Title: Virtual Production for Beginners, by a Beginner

Virtual production. What the f is it? And how can us indie low-budget filmmakers take advantage of it with something like a TV? Why am I in the middle of the road? Why is this red truck in so many of my videos? Why is it 90 degrees in October? This and more in today's video. But first, here's the concept.
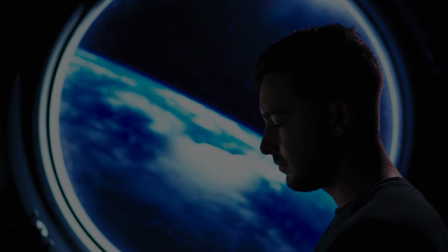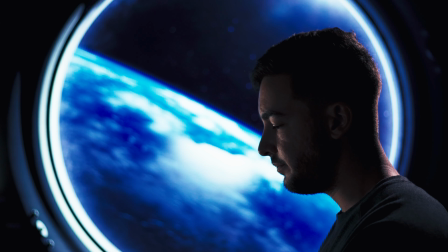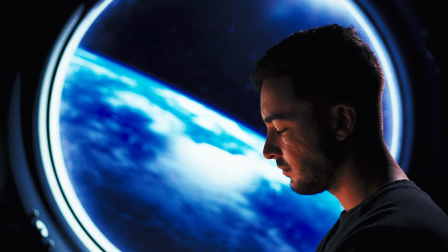32s I love you, Dad.
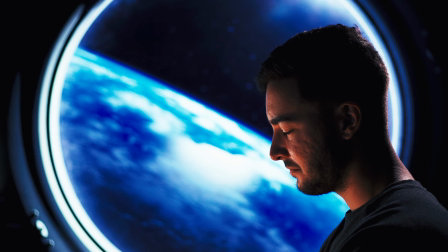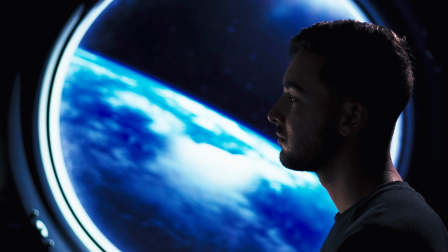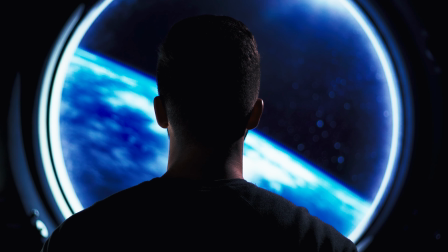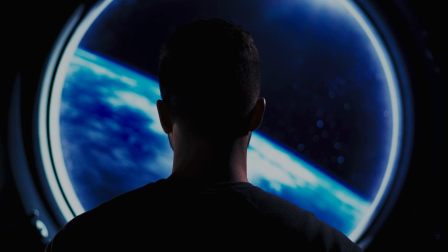Virtual production is still a fairly new concept in filmmaking. To my knowledge, it was first popularized in the TV show The Mandalorian on Disney+. We learned that the studio was this big horseshoe-shaped LCD TV screen, essentially, called the volume.
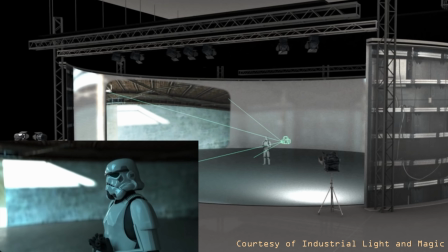79s
Within the volume, you can build a set where the screen acts as a sort of backdrop,
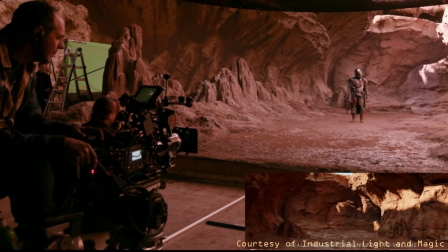83s
which allows the actors to act more naturally by being able to see things that are happening in this fictional world.
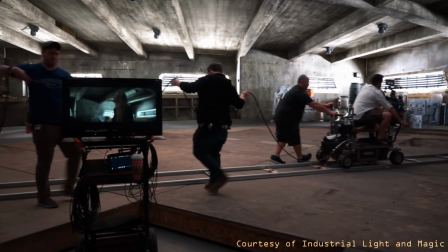91s
This gives the cinematographers a lot more to work off of, where they can see where the natural lighting would be coming into play, whereas before with like a green screen, they may or may not have some pre-visual effects completed that they can reference when setting up their lighting rigs.
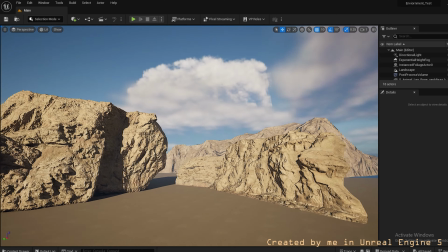105s
But in this case, it's popular to use something like Unreal Engine, where you can go ahead and generate your environment,
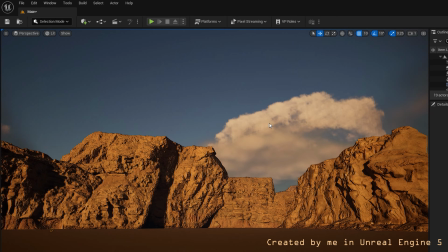111s
including the lighting, so that in production the cinematographer can reference these virtual lights and create the set lights. So now that we know a bit more about virtual production, let's dive into the breakdown of my scene and how I filmed myself on my own TV.
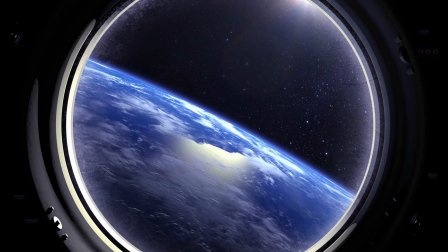125s
So let's just look at the picture by itself and go through why I chose the lighting setup that I chose. In the top right here we have the sun coming through the window. Seeing that, I kind of decided to seat myself on the more right third of the frame and use that sun as essentially motivation for a hair light.
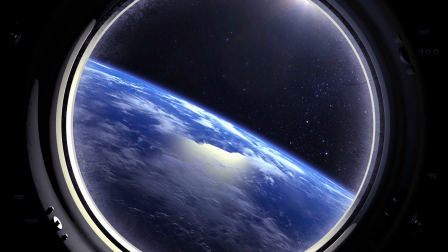148s
In the bottom left here, you'll see that that sun is reflecting off of this, it looks like a metal surface, kind of like a frame for the window right here. And so that's going to be kind of like a key light.
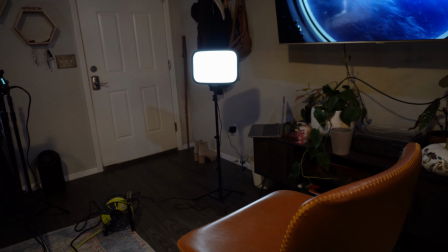158s
I wanted to try and emulate how that metal surface would reflect light back onto my face using my Elgato key light.
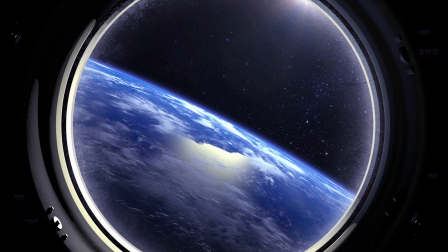166s
And the third light, which you really don't see here, is the fill light.
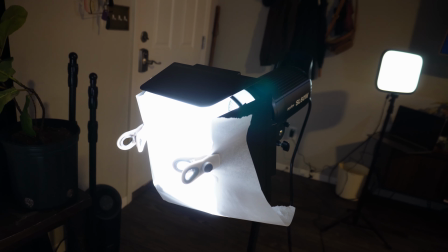170s
So for the fill light, I basically just took my Godox light, put a diffusion material over it.
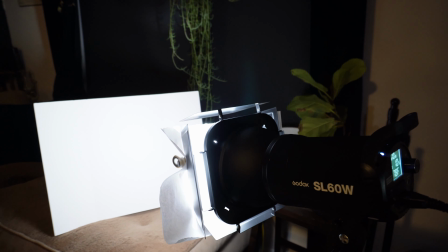175s
In this case, it was just like baking paper. And then I clipped that to the barn doors, had it turned down to 10%,
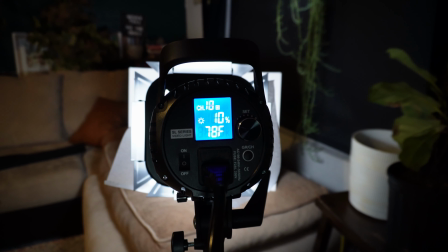181s
and then I shined that towards a 97-cent trifold white foam board that I bought from Walmart, kind of acting as a bounce.
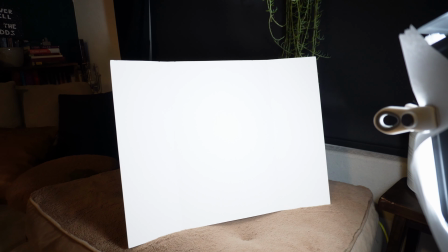189s
And the light shining through the parchment paper paired with the bounce really makes sure that the light is very soft,
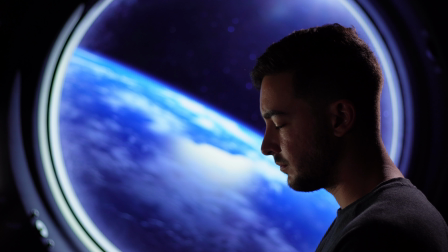196s
so that our fill light isn't coming through as this harsh light. It's just kind of emulating what would happen if this sun was shining into this capsule, and I'm kind of just imagining that the inside is very metallic, and so it would have some kind of reflective properties that would help lift these shadows.
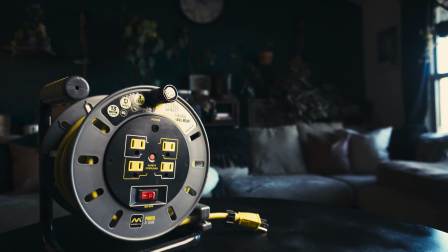211s
One thing I failed to mention in my last video actually is this green spool of outdoor extension cable.
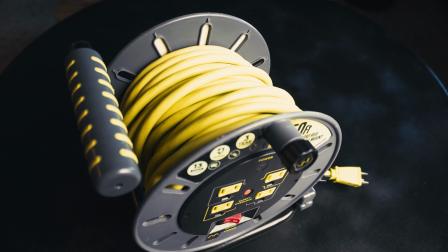217s
It's weatherproof, I think it's 50 feet long, and it definitely deserves its own B-roll because it has saved me so many times.
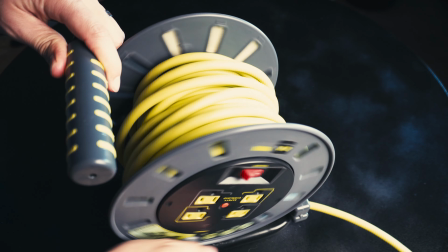224s
I can plug this into an outdoor outlet or something in the front of my house and spool it out into the yard and plug in my lights where I want them.
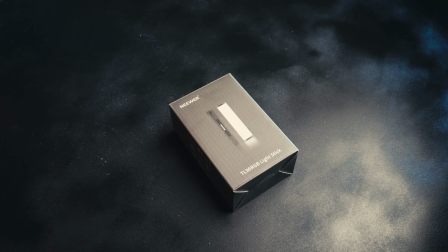231s
And it's just so handy to have. And last but not least, for the lighting portion, I bought this Neewer light stick.
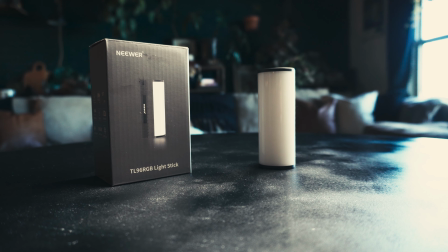239s
So it's another light that's sort of like the Ulanzi puck light that I showed in my last video.
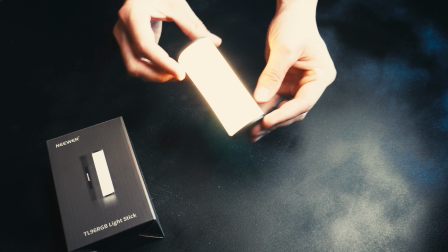245s
I love little lights like these.